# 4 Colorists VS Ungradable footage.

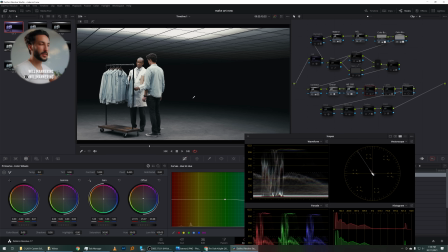(16:31)
So in our corrector node, opening it up a bit more, letting it breathe. In the next 3 nodes, we're just balancing out our anchor points from the LUT. So in all of these, before and after, we've created this really nice contrast and pop. Next, we've got our look and our skin node. This is injecting some teal and cyan into those shadows and midtones.
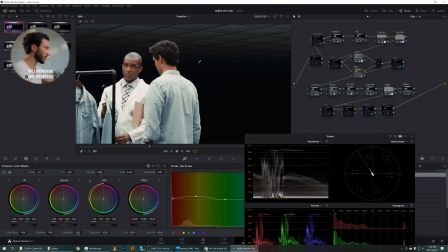(16:50)
And in our skin tone, we're making sure that our skin tone is proper. It's sitting where we want it to, before and after.
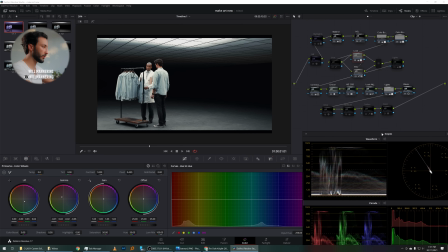(16:58)
And the nice thing is that our key output is linked to our skin node. So if we go into our node key, we can adjust the output of both of them at the same time.
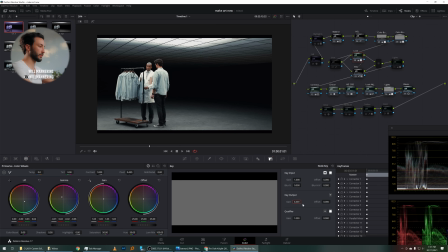(17:06)
So if we want it really intense, that's a bit too much. I'll leave it at 0.4. Next, we've got a highlight adjustment just to bring up the gain a bit more.
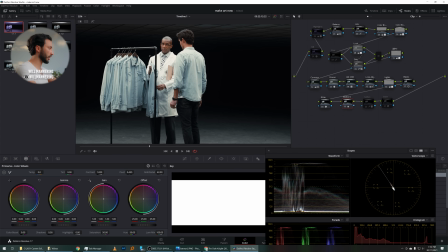(17:14)
We've got our glow node, putting the emphasis where we want it to be. We've got our midtone detail, which just gives our textures a lot more contrast before and after. I think it really fits that kind of Batman aesthetic. We've got our soften node, which is just softening up these lines.
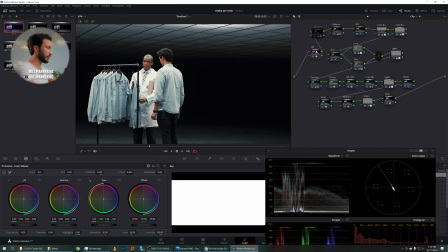(17:28)
So before and after, they're just a bit too sharp. Grain, noise reduction, and our highlights to bring down his shirt. Before and after. And that is it. Josh, thank you so much for giving us this opportunity to work on your footage. It's been so much fun. Hope you enjoyed it.
Blue jeans, Air Ones, and a white tee.
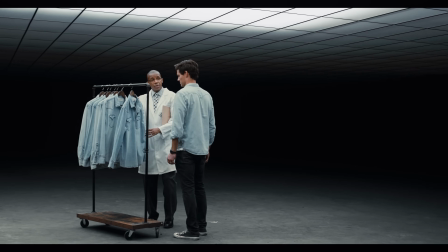(17:48) 06 hanging out the window like E. High feet on one, off a bottle might be.
Will Mannering, where do I even begin?
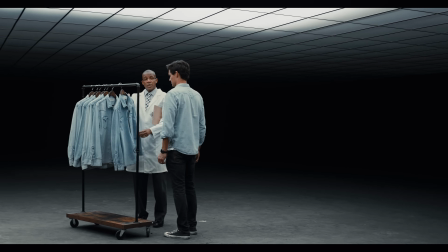(17:53)
First off, this guy's f***ing cool. I would like to get a beer with this guy. Very clean work, very clean explanation, great energy.
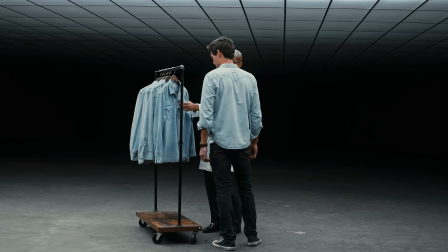(18:01)
I love how he took the Dark Knight film gram.
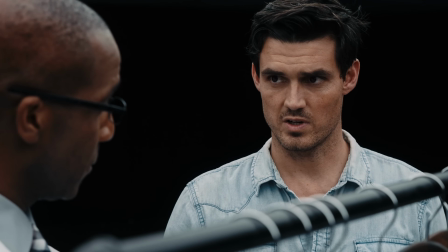(18:03)
I didn't even think about getting the film specs in the technical section on IMDb, but yeah, that's totally a trick you can do. For not labeling himself as a colorist, he's definitely giving these pro colors some run for their money. Look out for Will, dude. Nice job, bro. So who's the winner? Who gets the $1,300 Air 2S Fly More combo package? That's up to you guys. Vote down in the comments below, 1, 2, 3, or 4.
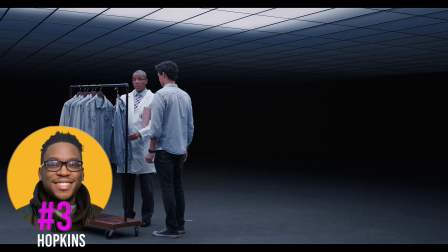(18:29)
All 4 of these guys definitely have earned my respect, and all 4 of them are getting a classic Western denim shirt for participating. Thank you guys so much. If you guys want to support these guys, if you have any color grading work, give them a like and a follow. Tell them great job. I will pin the winner in the comments next week, and I will also announce it at the start of the next episode. If you think you can do a better job, those files are still available down below. See if you can do a better job, send them to me. The competition is now closed.